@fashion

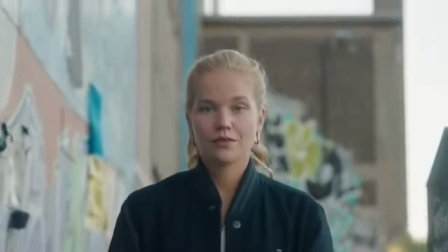Make it more epic by adding a head movement, like looking up into the lens as the camera tilts up.
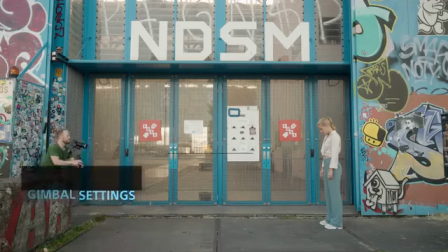To make this shot special, use a longer lens, so basically anything above 70mm.
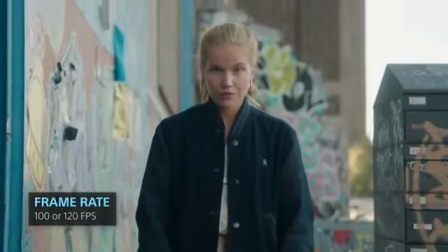You want to shoot this in 100 frames per second or more, but with that slow motion comes the slower movement.
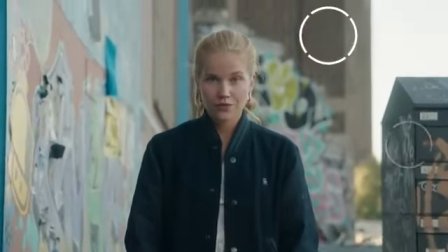So use a good middle ground and a higher background to enhance the feeling of movement.
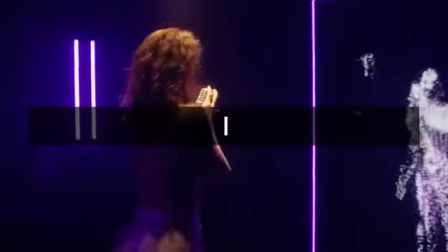Now before we get to the last shot, I want to tell you about a free webinar I did for Sony and their Alpha Universe platform.
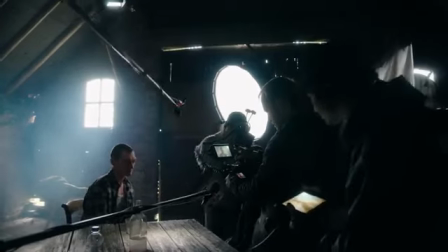In this video, I break down the 12 steps to cinematic filmmaking and share my approach to producing more dynamic content.
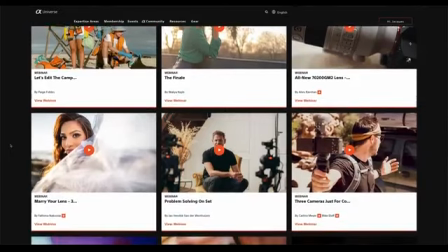The tutorial is exclusive to the platform, so if you want to watch it, make sure you register for free, linked in the description below.
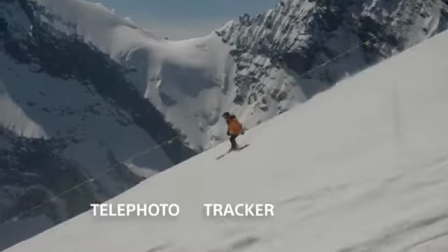Number 7. The telephoto tracker.
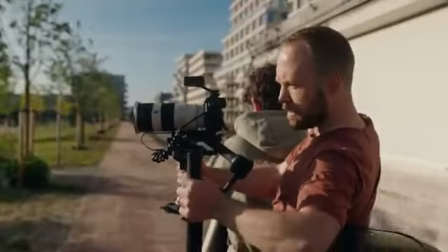It's one thing to track your subject with a gimbal, but putting on a zoom lens and shooting at the long end immediately makes a shot feel special.
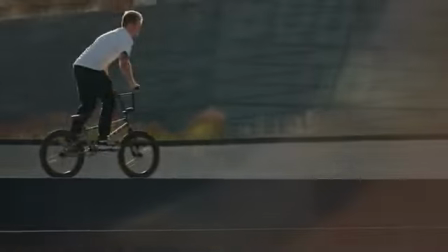Here you definitely want to be shooting from a moving object to keep up with optimal stability.
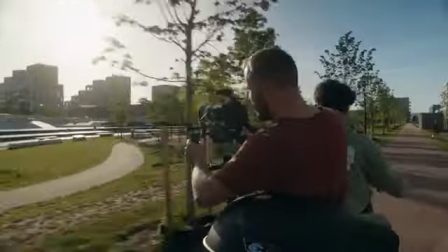In this case, we used a scooter.
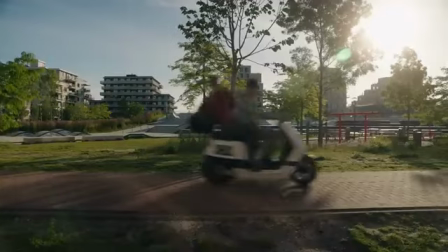Adding a deep foreground will make the shot feel more dynamic, but depending on your camera, you might have to pre-focus in manual and keep the same distance from your subject.
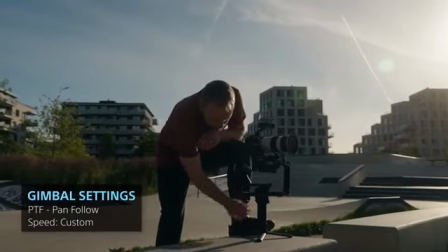Switch your gimbal to pan follow mode with my custom settings.
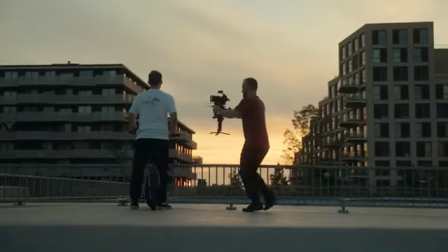Although I used the DJI RS3 for all these shots, the settings will also work on previous DJI gimbals and the modes are standard on all gimbals. If you have any more questions, let me know in the comments below and I'll do my best to answer. Thanks so much for watching and I'll see you in the next one.